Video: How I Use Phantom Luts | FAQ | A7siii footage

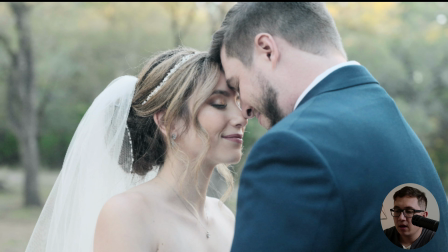496s
Nice wedding. You know, look at that.
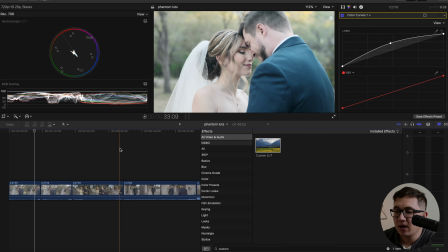500s
I mean, that's pretty, maybe it's a little too overexposed there, but maybe there, and we're talking, and let's just look at, our effects real quick.
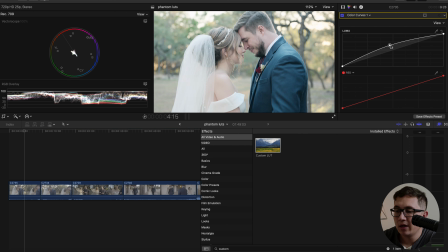508s
We went from log footage, and now we got a nice high key look.
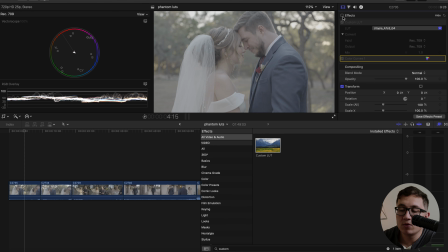511s
And if you wanted to, you can add an adjustment layer on top of this with your, favorite wedding film LUT or whatever, and you can go from there.
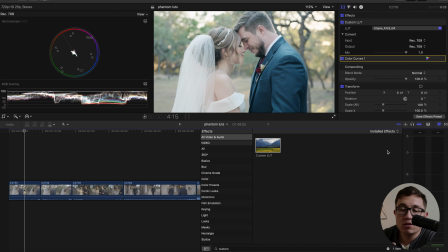519s
You can use this as a base grade, but honestly, this looks great right out of camera. This doesn't look super stylized. It looks super clean, and that's kind of the look that we go for in our wedding films. Another one that might be good for weddings would be this one here. So you're given 2 packs when you buy it. You got the film LUTs, and then you got the Phantom Arri pack. Okay, so the film LUTs are based off of film.
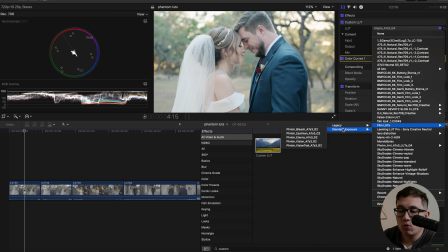537s
Same thing, you got Legacy and Standard exposure. Legacy is going to be your more contrastier looks, and you got Standard exposure here. Okay, the one that I like to use a lot for skin tones is the Eterna, and Eterna is based off of the film. I think it's like Fuji Eterna or something.
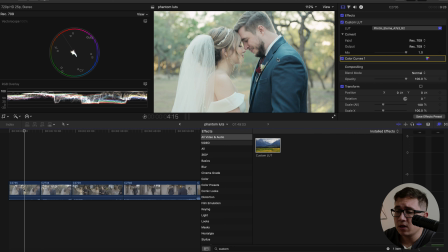551s
It's a film stock that's used in Hollywood a long time ago, but basically the Eterna really gets you really nice warm skin tones. I think maybe it might be a little too pushed over, exposed a little bit. We can just bring down the curve just a tad. And let's take a look at this one now. Let's
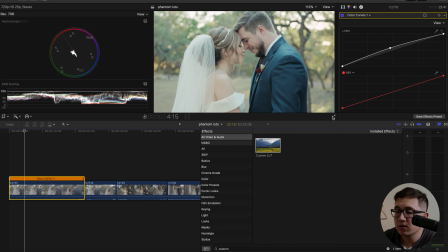573s
take a quick look here on how this shot looks. Nice parallax shot by Steven Uceda.
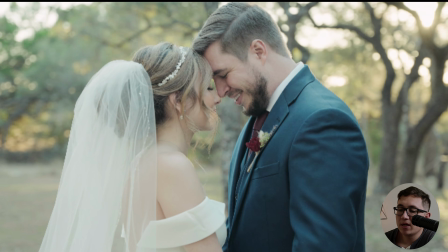579s
Nice flare. Holy cow, wow. This looks like amazing. So this Eterna one is actually really good because the skin tones look really nice.
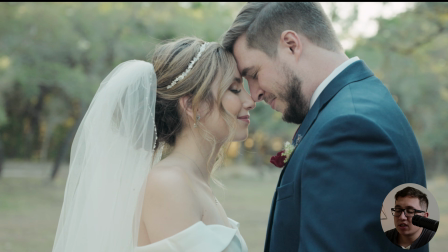586s
The greens, you see the greens in the back are nice. Got that like blue in the shadow still, but it's just a really, really nice LUT to apply.
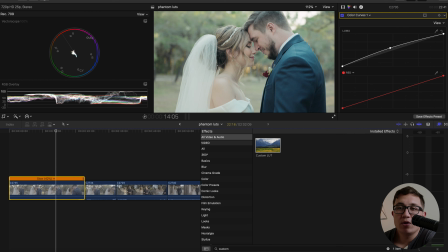594s
And again, we didn't do a lot of work here. We didn't do curves adjustments. We didn't increase saturation. We didn't go into the hues and start changing all this weird stuff. We just applied a LUT and we get a great look. This is a stylized look right here for weddings with the Eterna LUT.
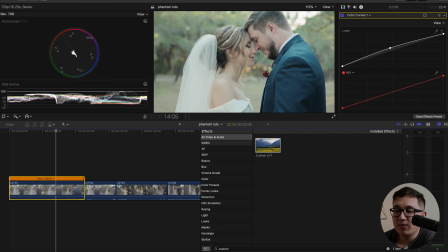610s
I mean, we're on the first clip and we have several options on how to make this wedding look.
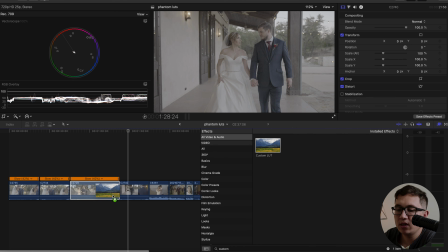616s
All right, next shot here. Let's use this one. Let's just do this last clip here of them walking.
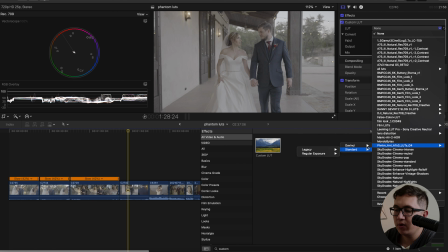621s
Nice shaded area. And we're going to use, I want to say, let's go to the film LUTs and we're going to use the Eterna.
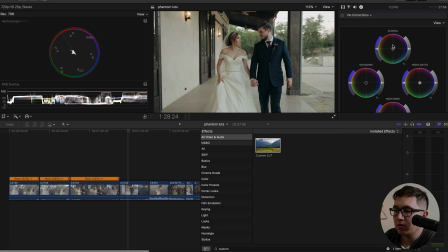629s
Little dark, right? Little dark, little underexposed. So let's go, maybe we increase our exposure here first a little bit, right? And then we're going to go to our curves again. Super easy. Drag up.
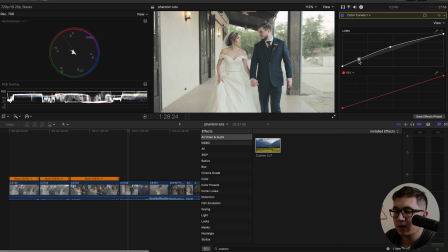641s
And I think we're good. Maybe I might make a little point here just to kind of pull the blacks down because they're looking a little right there. And I think that's good. Let's go. Let's see. Let's run the clip, see how it looks. Again, I'm not a color grading expert. I just drag and drop LUTs and apply curves. But look at that.
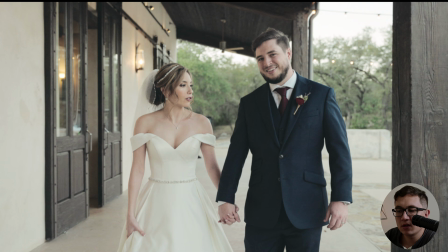660s
That looks nice, stylized look. Skin tones look good. Everything looks great. Look at that shot.
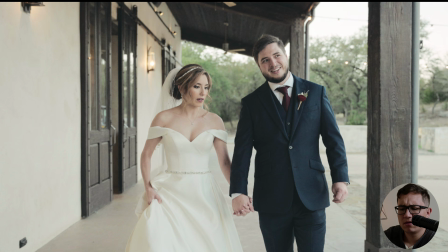665s
That's a nice shot. Looks good. All right, next one.
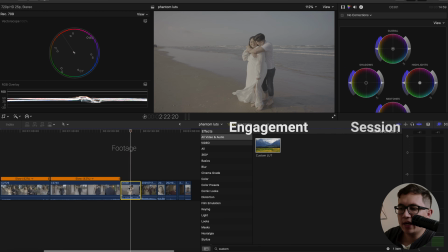670s
Here's another instance where we had an engagement session with Katie and Johnny. And here is an instance where we had direct sunlight from camera left.
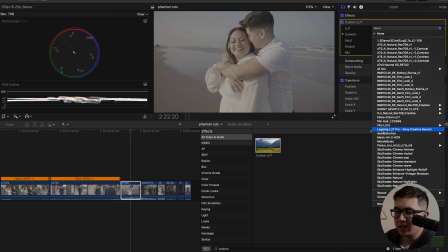681s
This was golden hour. And basically, we're going to get a nice contrasty image because we got direct sunlight on them. So we're going to go to tungsten. And you see that right there. Got a nice contrast because the sun is coming from camera left.
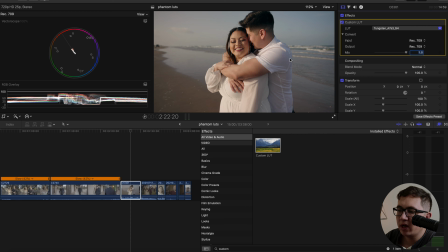695s
And so what do? If we want to make it nice and bright and airy, this is what we would do. We'd go to point here and start dragging up. And I think a little lower would be better. And now we got a nice bright and airy image.
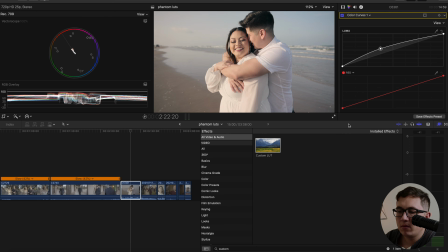706s
And boom. Oops, sorry. Nice.
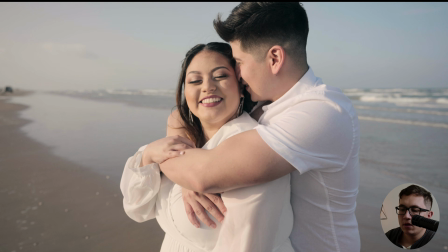711s
Nice shot right there. Look at that. Looks beautiful. Super, super, super easy. So let's do a couple more.
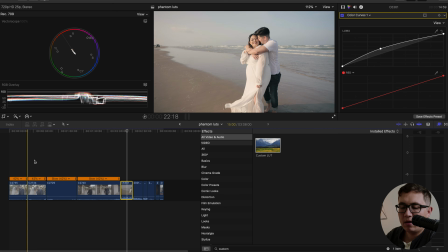717s
Let me show you. So that's kind of like our wedding style and stuff that we do for our wedding films and stuff.
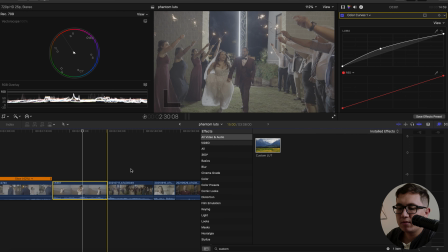724s
Basically, Eterna, neutral, Utopia sometimes, tungsten, but most of the time it's Eterna or neutral with an adjustment layer on top.
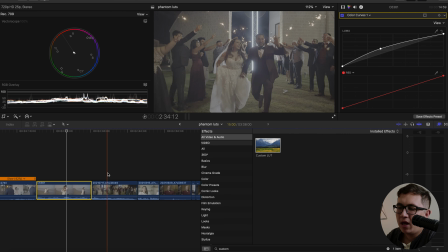731s
Again, we use the lens distortions, the teal and orange type of pack. Let's see one that looks a little underexposed at night.
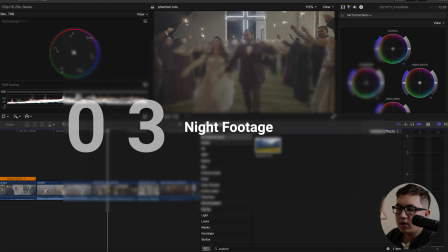738s
So here, this is Amy and Gid's wedding. We're working on that one right now.
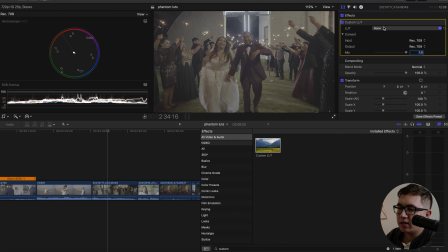742s
And let's apply the tungsten because we got these tungsten little lights, these sparkler lights here.
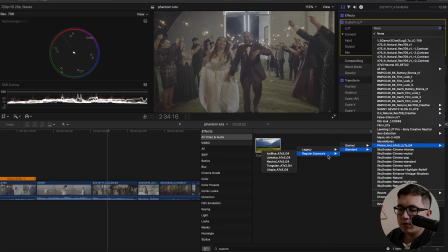748s
We're going to go to standard, regular exposure, and tungsten. Nice.
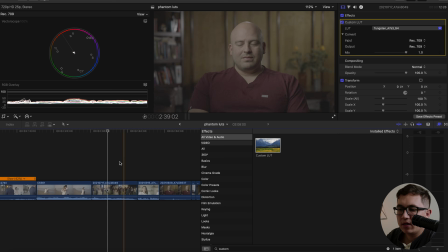753s
Actually, that looks really nice already off the bat.
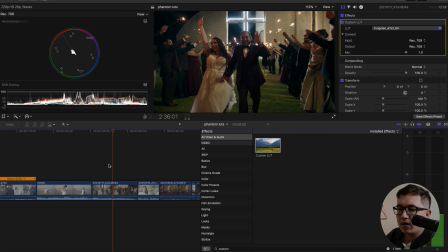756s
I honestly don't think we would do it much different, to be honest, because we don't want to make this bright and airy. Obviously, trying to make something bright and airy at night doesn't make sense, but maybe we can push the shadows up a little bit, just a tad. Yeah,
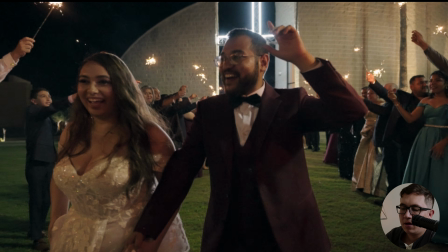777s
that looks good. I think that looks good. It doesn't, I mean,
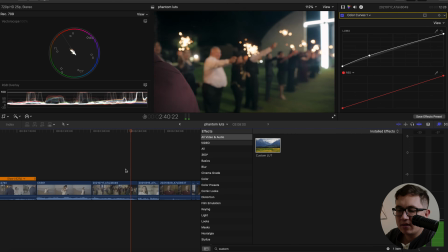786s
that looks good to me. And that's a night scene. This was probably shot at 12,800 ISO.
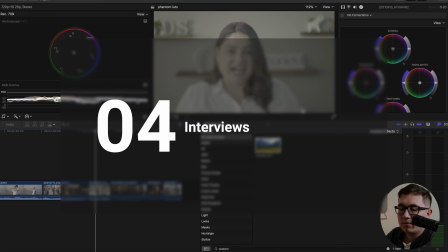792s
This is a interview shot, right? So let me show you two different types of interviews. This one's going to be a little bit more high key look.
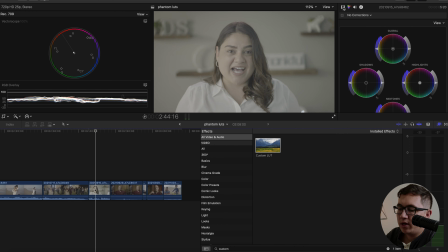798s
So we drag our custom LUT on top. And I want this one to be just a regular standard airy match, right?
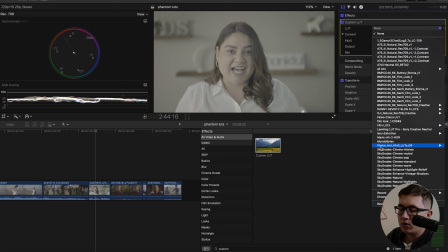804s
So we're just going to use the Rec 709 look, the neutral look. Apply it here.
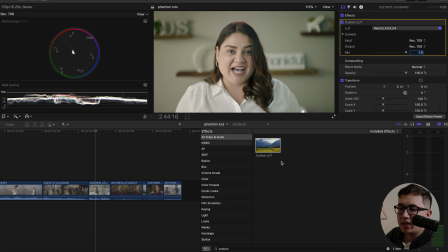809s
And honestly, this is pretty good. Now, most of the time, what I've been doing, I've been dragging up the curve. I think with this one, we're actually going to go down a little bit and create a little bit more contrast here.
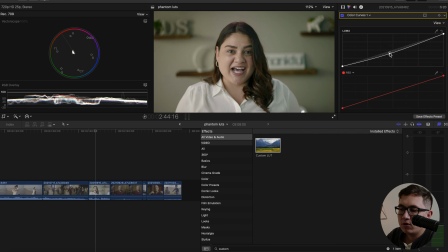821s
And I think maybe just right here, we drag it a little lower because I want the skin still to pop a little bit. Right about there, just to drag it and just to bring a little contrast. Now, let's see real quick.
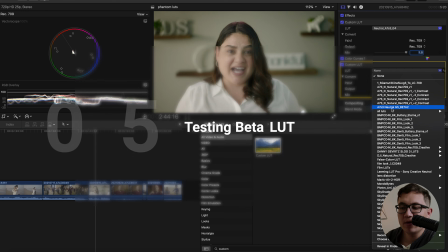831s
I have Joelle's other LUT here. So if you look in the background here, this is going to be the new version of the LUTs eventually.
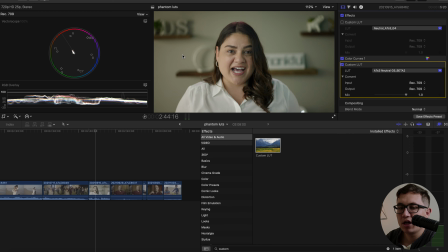838s
So if you look in the background here, I think it gets rid of a lot of the greens and the shadows, and it kind of cleans it up and kind of gives it a nice, cleaner look. I'm gonna turn this one back on, and you're gonna see kind of like this green blue tinge in the back.
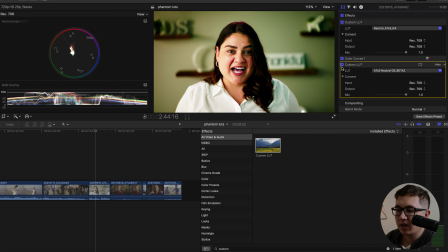853s
And let's just go back and forth, and it kind of like cleans it up a little bit. It gets rid of that just like green haze that was in the back in the shadows, and looks pretty good.
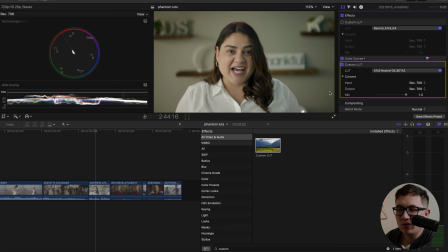863s
I think it's getting rid of the greens or blue. I can't tell. I think there's like a blue maybe in the background here in the shadows. It looks like there's a blue in the shadows.
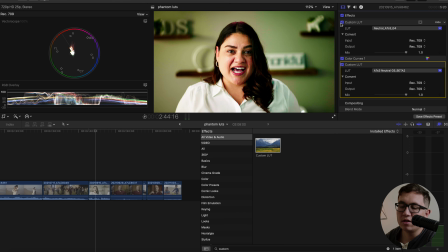880s
Anyways, it's mostly just fixing the new version of the LUT is mostly just fixing like minute details. But again, it's matching to his newer sensor, his new Area Alexa sensor. So in this case, this was kind of like a high key look.
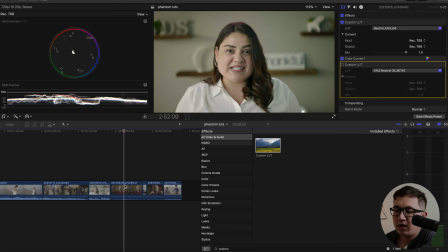895s
We just dragged the curve down and made a little bit more contrast. Now in this shot here, this one's going to be a little bit more dark, moodier scene here.
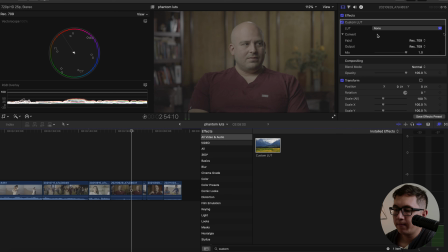904s
And we're going to do our custom LUT here really quickly. Phantom, standard, regular, and we're going to do neutral because that's the one that I always use.
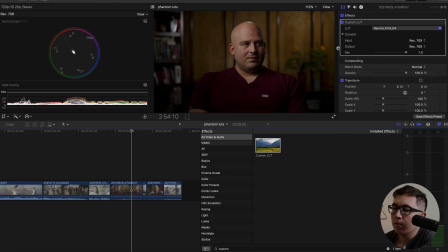913s
And you see here, that's a little too dark, right? Basically, we had camera left light, and then we had a rim light here on Eddie's cheek, and then we actually even had a light in the background here to illuminate that wall because it was really,
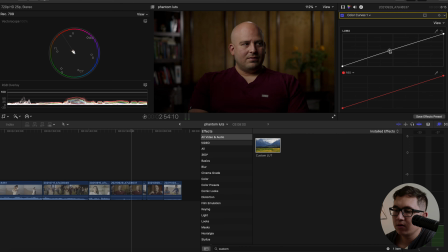929s
really dark. And I think I just need to increase this curve a little bit, and I think we're good here. Look at that. That looks solid. That looks really, really good. Nice roll-offs, nice skin tones. Everything looks really great, man. I mean, this is exactly how you would get nice skin tones from your images.
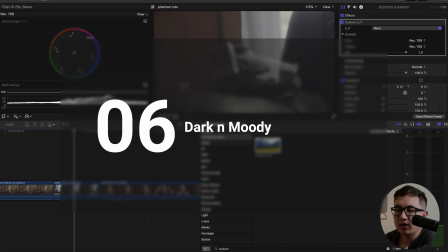948s
So here's a shot here that if you wanted to do a more moodier scene, you would underexpose a little bit.
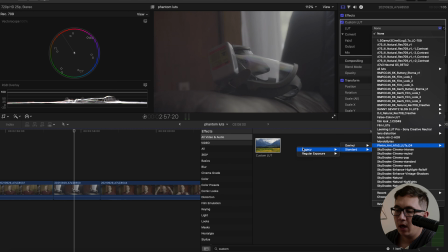953s
And let me show you what happens when you underexpose your image. We're going to go to our film LUT, and we're going to do standard exposure, and we're going to do Eterna.
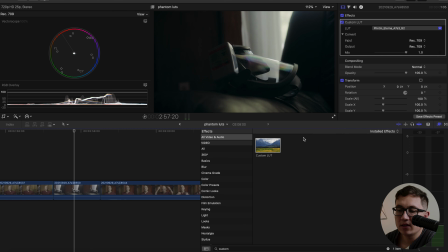960s
And look at that. This is an underexposed image on the A7S3, right? This looks good. This is actually what I did when I delivered the footage on the project.
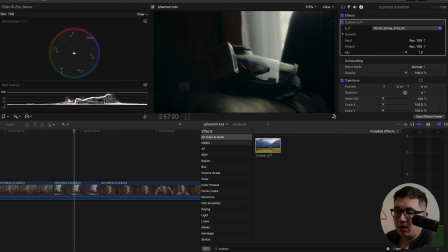972s
I didn't make any adjustments from here. Like, look at this. But we had the window behind it, backlighting it, and that's our shot.
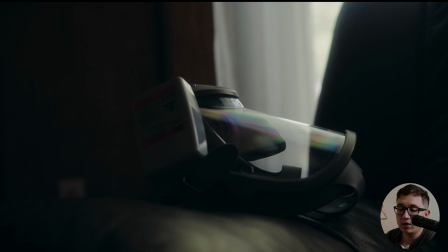981s
And honestly, that looked really good, underexposed.
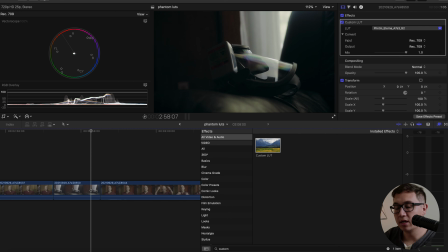985s
So really, there's a lot of flexibility on what you're trying to do, what you're trying to portray.